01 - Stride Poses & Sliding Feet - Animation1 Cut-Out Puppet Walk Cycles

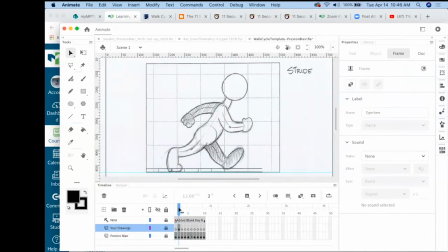4:08 So when we go back and forth on these, I'm using my comma and period keys on the keyboard. Those are the greater than and less than keys, going back and forth, step between these two frames. So now the left leg is forward and the left arm is back.
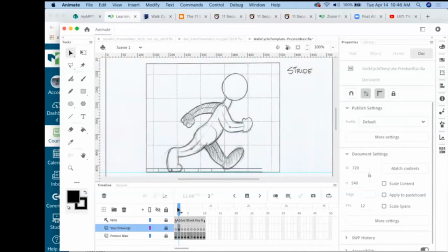4:28 The right leg is back and the right arm is forward. So that's the second stride. Go back to the first one and it's reversed. But what we're looking at is that the head is at the same height. The arms are about the same distance apart. The leg stride distance, oh, went the wrong way.
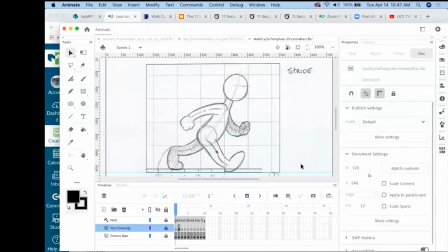4:46 Leg stride distance are about the same part. What I have going on here are the planes. So if we have like the foreground plane where the foot plants for the right leg, and there's a little background plane that gives a little bit of like the legs are a little bit separated, that they're not walking right in front of each other.
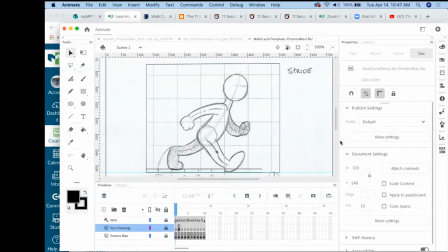5:07 And there is, how can I show? There is a good Richard Williams talk about walk cycles, and he talks about how women will walk with their feet more, and it's stereotypical, but the feet are more in front of each other.
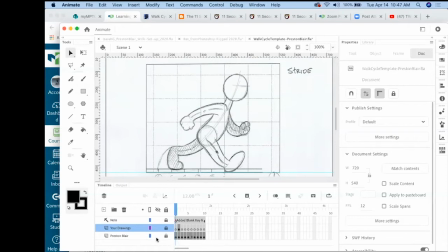5:24 I'm gonna turn my camera back on. I just won't be doing any work over there because my hands are moving around here. I'm back, maybe. I can't see myself here, but yeah. But you guys see me now? Somebody say, yep, okay, cool.
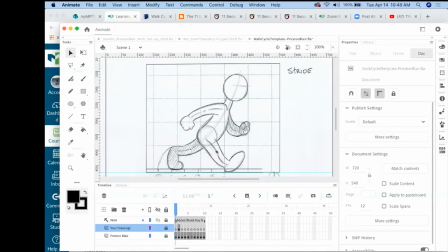5:41 So a woman will walk, the feet are kind of right in front of each other, where guys walk, you know, they're a little more gruff about it. Again, it's stereotypical, but that's kind of where it comes from. In animators, we exaggerate things.
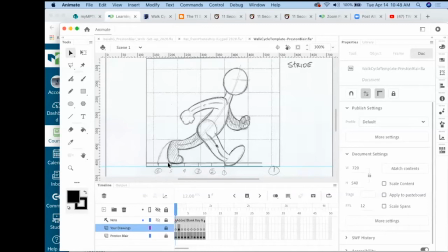5:58 So that's where that comes from. So what this is showing is that instead of walking on a straight line where you're walking your feet like this, the feet are more separated, a little bit of walking. So we have these different planes that are following as it's walking.
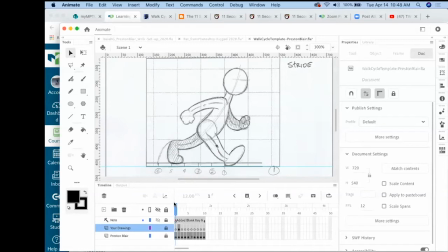6:16 But a key thing is you get those two stride poses set first. Those are our keyframes, our start keyframes that we're going to work with. We're going to set the first one up, how far the legs are apart, and then we'll set the second one up, just reversed.
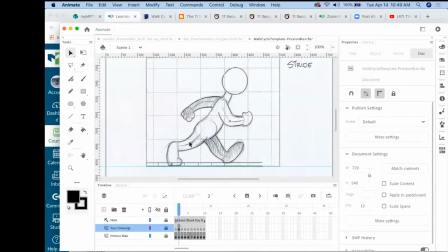6:34 But if you look at them, the arms are about the same distance apart. If I go back and forth between these, very similar. And that's important because if you have that similarity in these two poses, then the flow would be that it's a flowing, nice, smooth walk cycle.
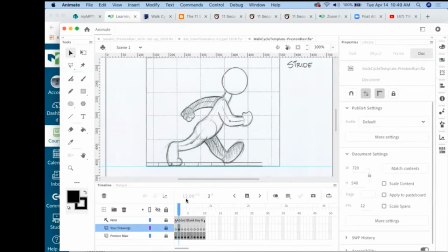6:52 If they were off, if one stride was shorter than the other, then your character would have a limp. It would be because one leg is going further than the other on the step. So for our first one, we want to try to get it even and get that there. So I wanted to point that out. We're going to get our two stride drawings done first.
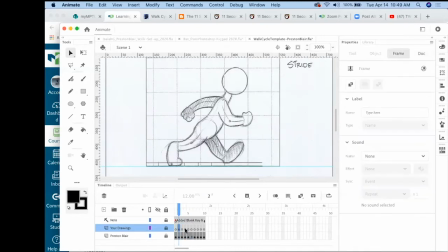7:12 We'll bring this, put that back, grab that, get it back in here. And then I'm going to look at is the feet going backwards. So here's the character's right leg, and it's broken into these increments.
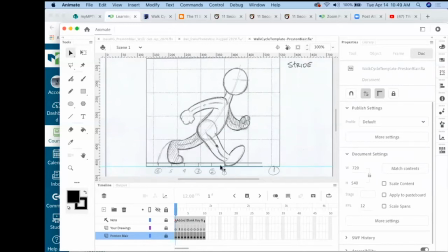7:29 And I talked about when we were watching the pans that we want those to slide in even increments. So if I'm using this heel as a guide, so go back to number 2, it's back here, number 3,
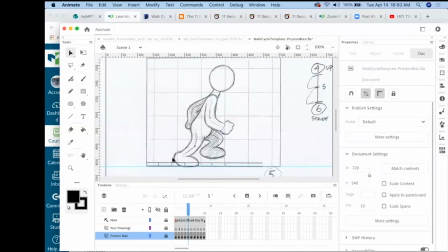7:43 4, 5, and now 5, it's still, if I drew this little arch there, that if it didn't lift up there, it would be here. And 6, following an arch would be about there. Then maybe go follow the toes on these ones. So we look at the toes here.
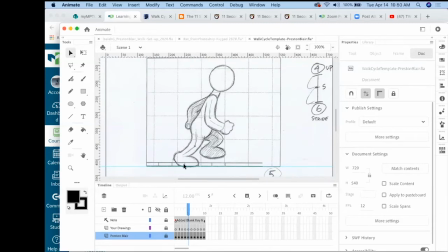8:02 That toe should be actually there. Let's see, it's a little bit off, but it's pretty close. And then the same thing with the back foot. So as they move, we want to try to keep those even increments.